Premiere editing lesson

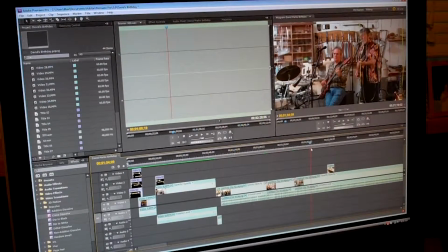252s
I got back to the music here, and this music was actually some of the best music in terms of sound quality. And I played that consistently for a while because I didn't have any background sounds. And I want you to note this little thing right here.
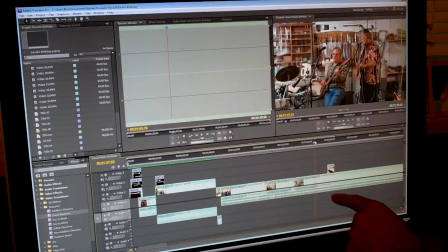267s
You notice that it does not have a audio segment attached to it. What I did is I dragged a little clip out of something.
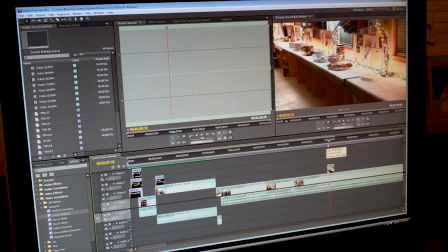278s
I wanted to show your food area before it got annihilated. So I put a little bit of that in there, but I brought in the clip which had both the audio and the video.
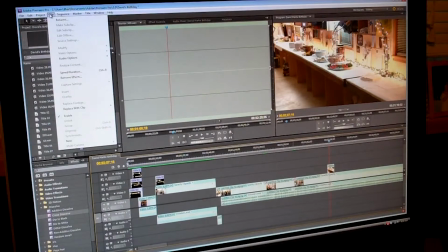290s
And there's a way of going up here where you can separate the clips and turn and you separate the audio from the video,
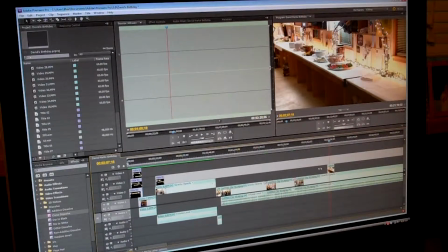301s
and highlight it, and then you delete the audio, and then you've just got the video to deal with, and you can put it anywhere you want to. And anytime you put video on top of video, that is the video that's going to play the strongest.
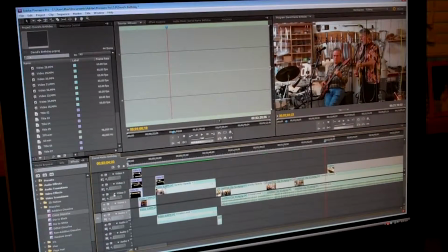316s
Now, if you wanted the video in here to be opaque,
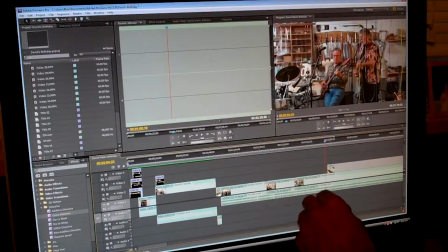322s
you can actually drag this little line down in the middle,
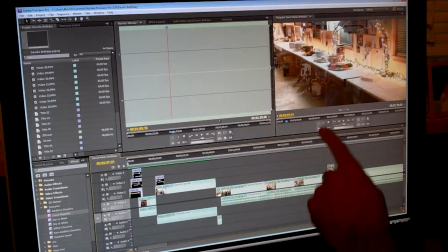327s
and you'll create kind of a ghosting image in the middle. And there's no ghosting now because I brought it up and I brought it back down, so you can have like a double exposure.
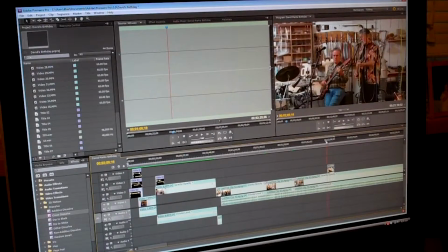339s
So once again, the music is playing. I just dropped in this little image here, show what was going on. The music is still playing. Let me back up here a little bit. And I went all the way to this point right up here.
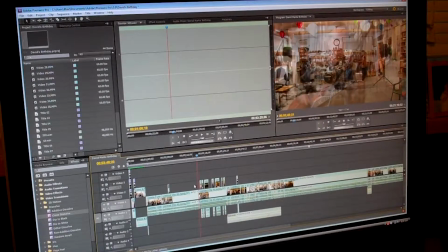351s
You're still playing your music. And I did a transition to some little bit higher beat. And here's where I wanted to show the party. The party's coming in, but I didn't want to break it up, so I wanted there to be a continuity of sound all the way through of the music.
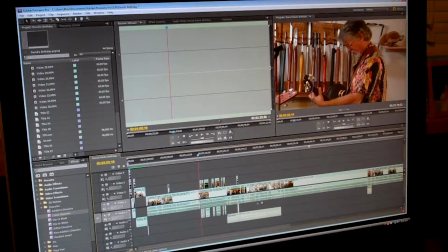367s
So I played this all the way through, and I want you to note here, let me zoom this up a little bit.
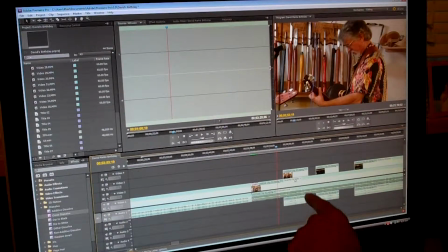375s
Here, what I did is I dropped in little segments of the party.
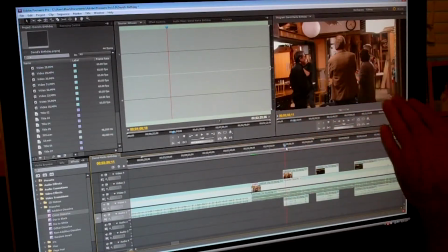381s
So as I'm going along, all of a sudden, bam, there it goes, shows you a little bit of the party. And I left the sound back in here.
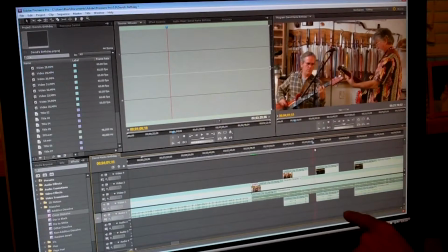387s
And then back to the music, bam, there's a little bit more of the party, shows that people are coming. Bam, there's back to the music, and then the party. There's a different aspect of the party.
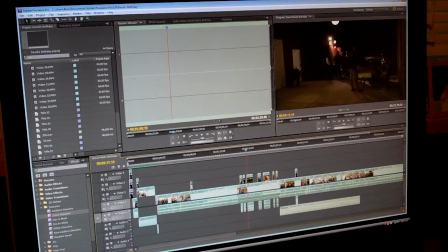399s
So I wanted to show, all the way through, but you notice that from here to here,
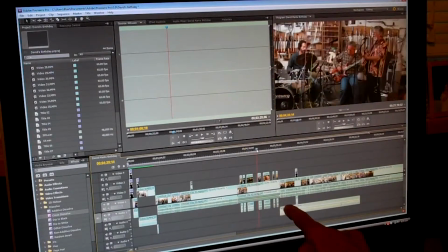405s
it's showing the party, but there's never losing the continuity of the music in the background.
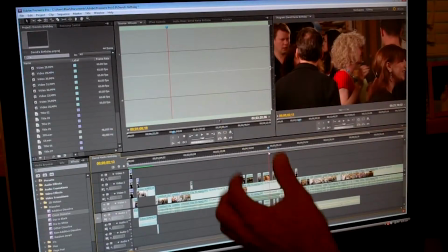410s
So this whole segment, when you play it, it sounds continuous all the way through.
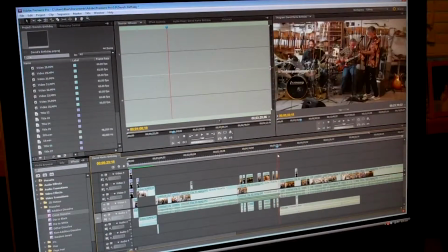416s
And we get to the back here, still more of the party. And at the very end right here, it gets kind of near the end of it.
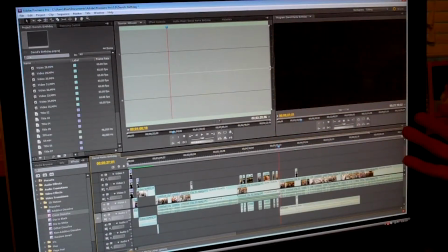423s
I played the last little bit of your music. I faded out. Now we went into the next transition.
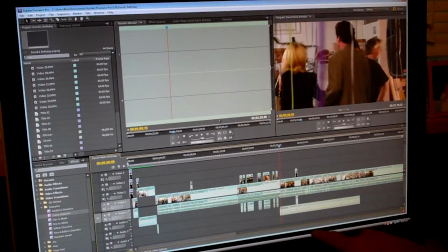428s
I faded to black and I brought it up. I wanted to put a little bit of music down in here to give some continuity of all this, but I didn't want the high tempo beat of your band.
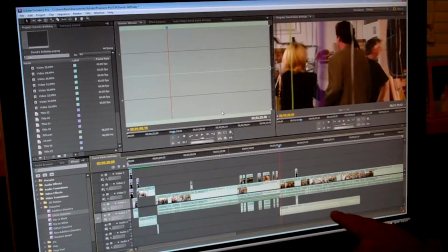441s
So I just grabbed a piece of music and I built it and I put it in there. And you see where I dropped the sound level way, way down here. Because this is the area where you were speaking and you wanted to... there you are.
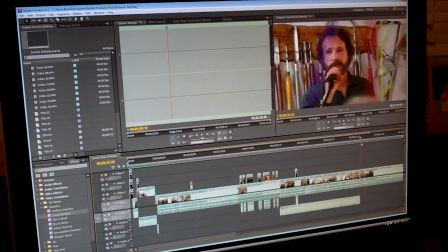457s
Where did I go? Now it's more of the party. There we go. When you were speaking, I'm sorry, I dropped the music out completely when you were speaking. But each one of these little segments right here is bits from... When I was watching the video, I said, there's a good piece, and I dragged it over.
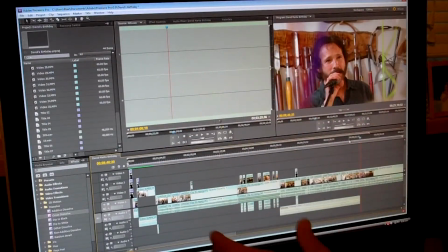475s
Here, dragged it over, dragged it over, dragged it over, and then I just put them all together and just kind of moved them around a little bit.
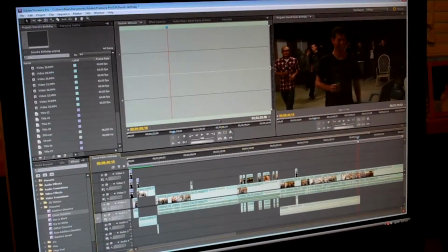482s
And actually, it looks like a hell of a lot of work, but I guess I have 3 or 4 hours into it. But it went pretty fast. And then I got to,
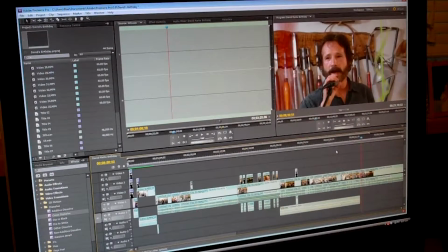493s
what I thought was the important part, your speech and thanking everybody and thanking your wife and all of that.